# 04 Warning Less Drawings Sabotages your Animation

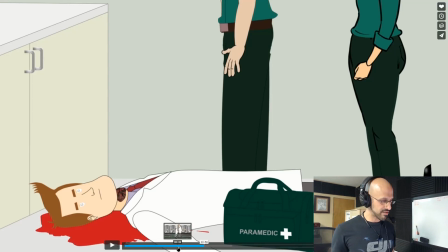4:02 In any case, it has only like 2 or maximum 3 drawings.
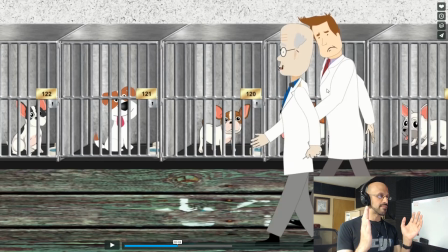4:10 We have several different expressions for this character, but it can be hugely improved if
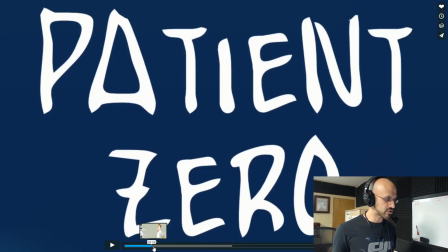4:20 for each scene, for each panel of the storyboard, first of all, have better cinematography.
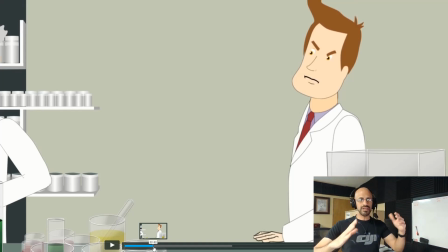4:27 All the shots are only in this angle, right? I'm pointing to the screen, but it's just on this angle. I'm gonna switch like this. Okay, it's only on that angle, frontal angle, and all the time this character is like this or like this. There's no dynamism. There's the only part that is a little bit dynamic is when the character is the camera is behind and he's about to take the dog. But everything else, this character has only this angle. So that makes the story is good, but the way it's told visually, it's not working very well. You're gonna learn in the next series of lessons how you can improve all of this. But the first lesson is use more drawings. Let's compare this because right now the version 2 of this animation,
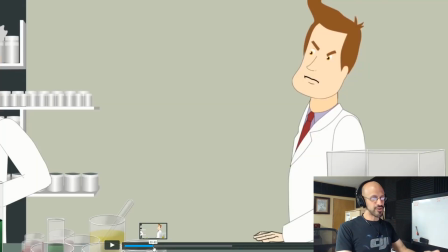5:29 the improved animation, is being worked on. It's being produced. While that's done, I'm gonna go to.
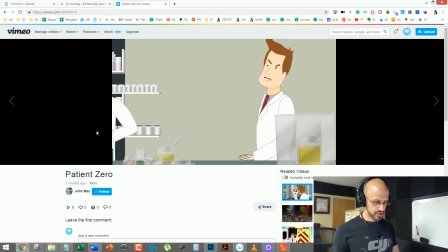5:38 Let me go to the animation of the hunters.
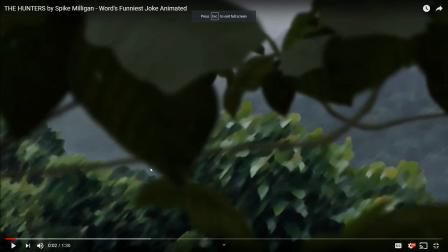5:43 Now for this, it's not the same, but it's just to compare my point.
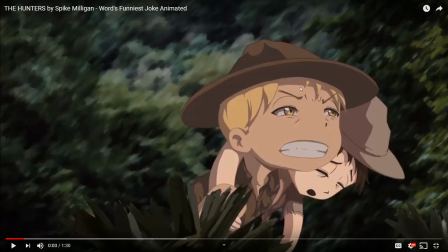5:49 Look, we have one drawing. This is one drawing for this scene, okay?
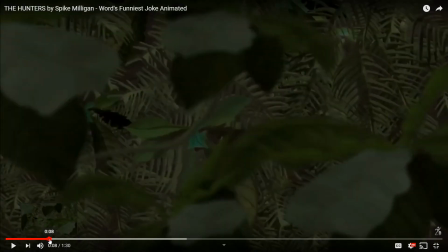5:57 And then when the camera goes away, and then when the camera comes back, that's a whole other drawing.
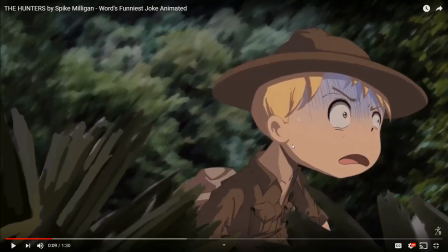6:06 It's a new drawing in here, okay?
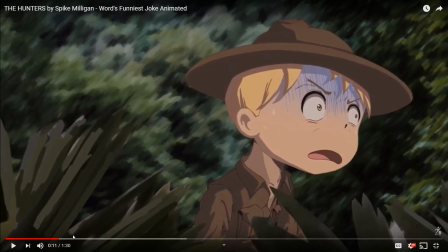6:10 So this is an entirely new drawing, and then this is another drawing,
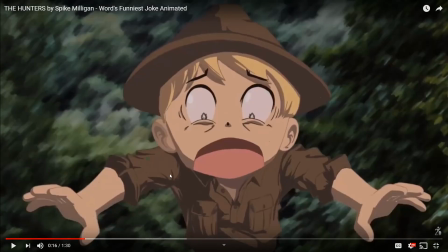6:18 and then this is a whole other drawing. Can you see? So far we have like 3 of the same character reacting,
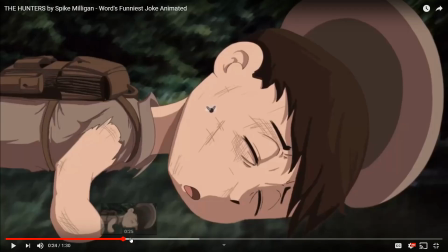6:28 and then he uses the phone, and then the operator, right?
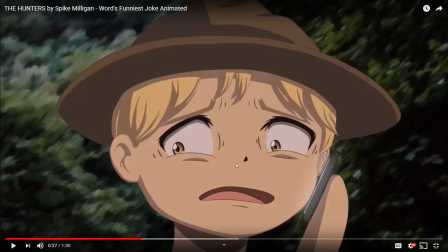6:33 And then look, this is another drawing.
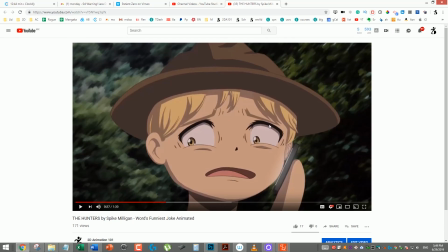6:37 So this character is on screen less times than the assistant of the scientist. And by the way, let me go to the scientist. The scientist also uses very few drawings.
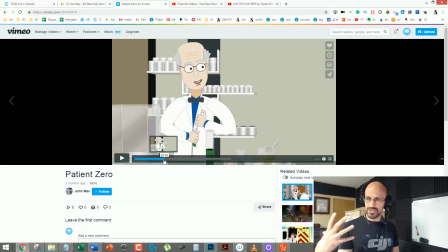6:55 Very few versions. Oh, I'm not sharing the screen. There you go. Very few versions.
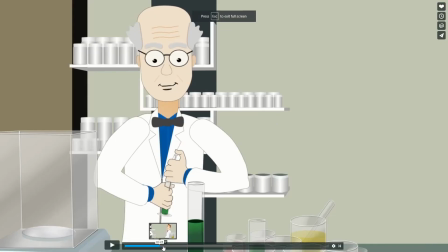7:01 Look, this is one, and this is the exact same rig that was used for this other shot.
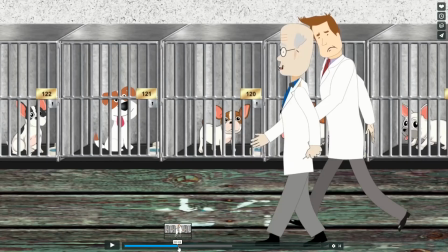7:09 And then we have a variation. We have the profile view.
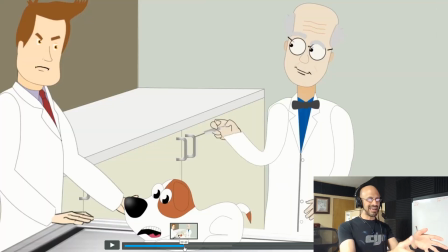7:12 And then the exact same drawing again, the exact rig that is going to inject the dog. Because it's using the exact same rig, the body language is very limited. So the character moves the arm very weird. Can you see that?
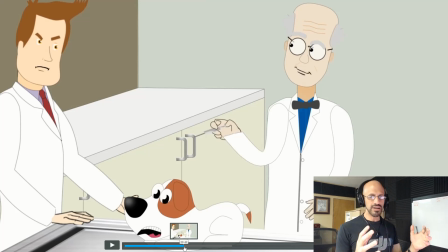7:31 That is not natural. It would be better if you put the character drawn, you draw the character in another position ready to inject someone, like this position, the position I'm having right now.
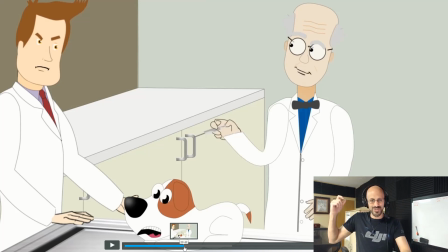7:45 Use this. I'm a lefty, so maybe that character would use his right hand, but I would use a position like this. This makes more sense than being looking at the camera and then very weird.